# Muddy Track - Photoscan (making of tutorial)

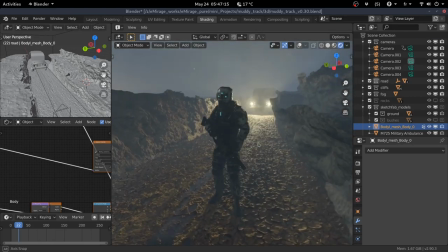hi everyone this is a quick overview of a scene I'm working on it started as
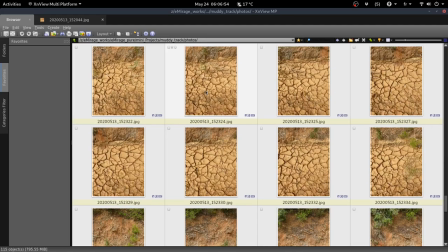like a test I took a bunch of photos of some kind of muddy track and
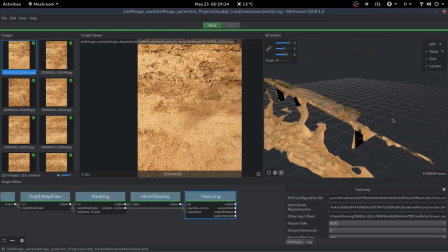made a 3d model using a mushroom generated photo scan
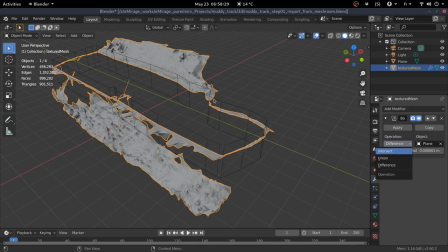and then cleaned the model and this is the actual generated and optimized
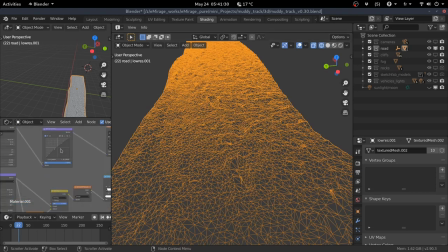geometry using this
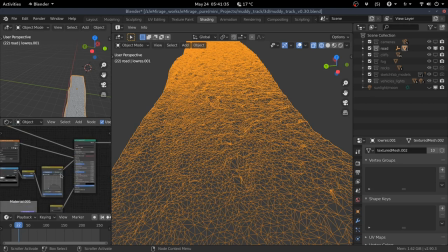kind of PBR node setup.
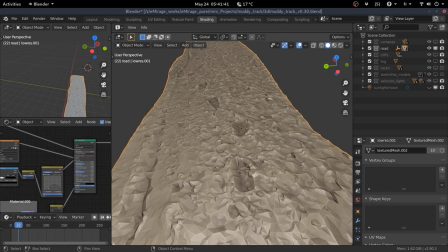So anyway, I would like to show you some tricks I used to make this scene.
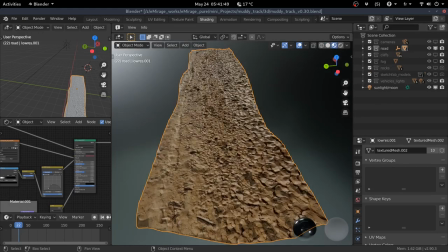First, this is the final looking texture of the model and I combined my like duplicated the same object many times
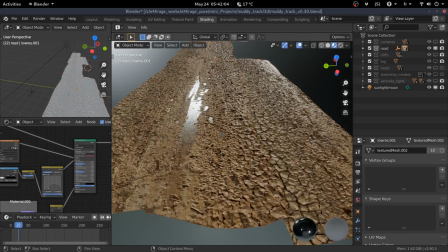and combine this into like a track a
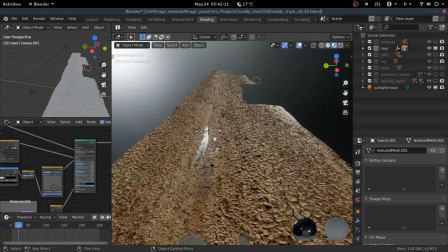muddy track as you can see here oh that's a little surface for for the
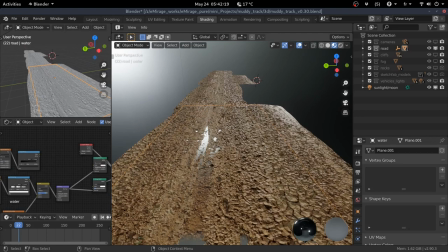water yep so simple jam tree for for
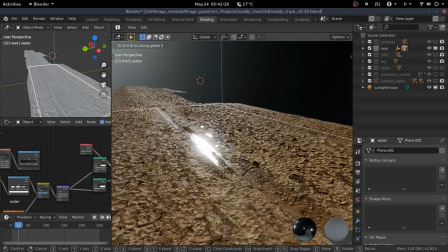the water and if you move it around as a axis you can see that you can play with the
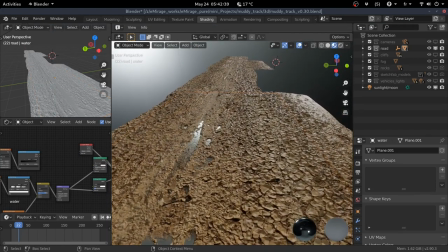level of the water so definitely it add some variation to the the
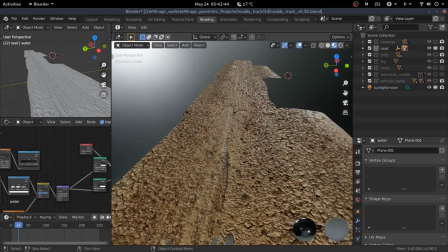texture also I added this tire tracks here and
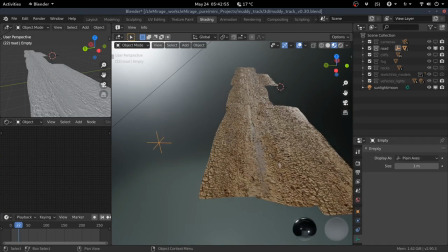I assigned this empty to the mapping so if you move it around rotate it you can
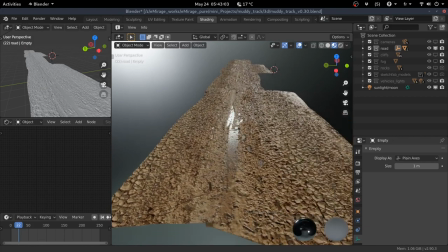like change the placement of the the track you
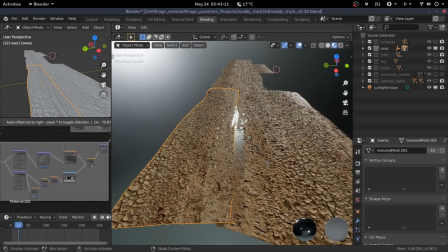can also so this is the texture of the of the tracks and even you can play even with the curvature of this one by changing the y value as you can see here let's
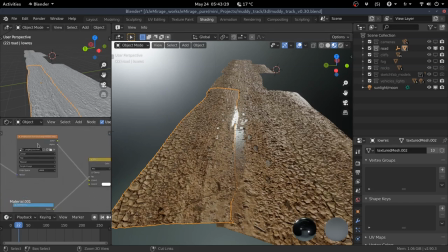try to show only the the track okay
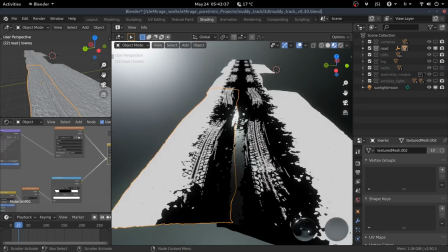so this is a mask to yeah okay and here i can play around with the curvature adding points and playing around the
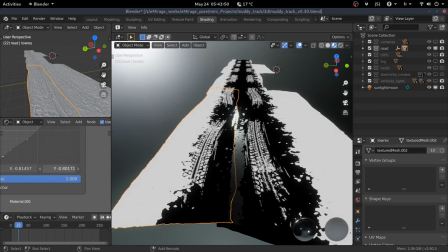y value to to change the orientation so it
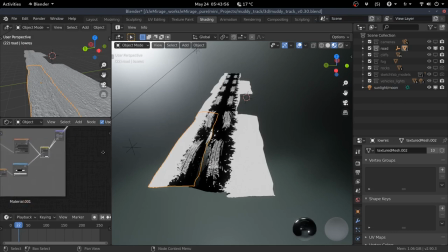adds some subtle detail that changed or breaks breaks the
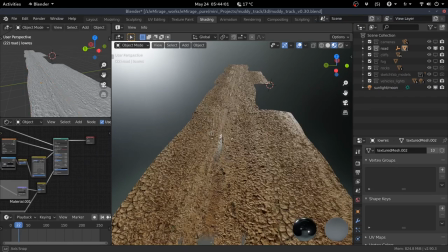the tiling effect of this texture beside this I'm
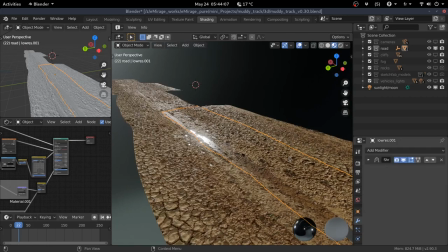using also some shrink wrap modifiers to keep
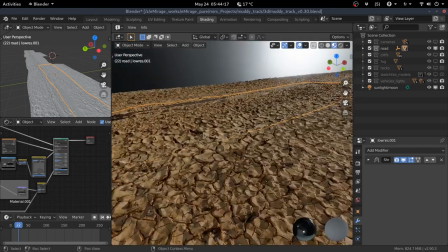uh like those pieces duplicated pieces on top of each other so if i move this for example you
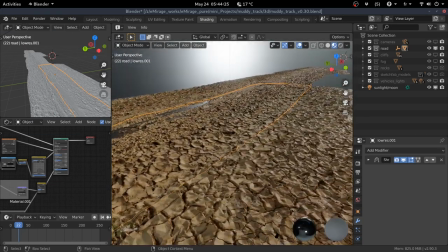see here like it sticks to the next one and this helps to create some kind of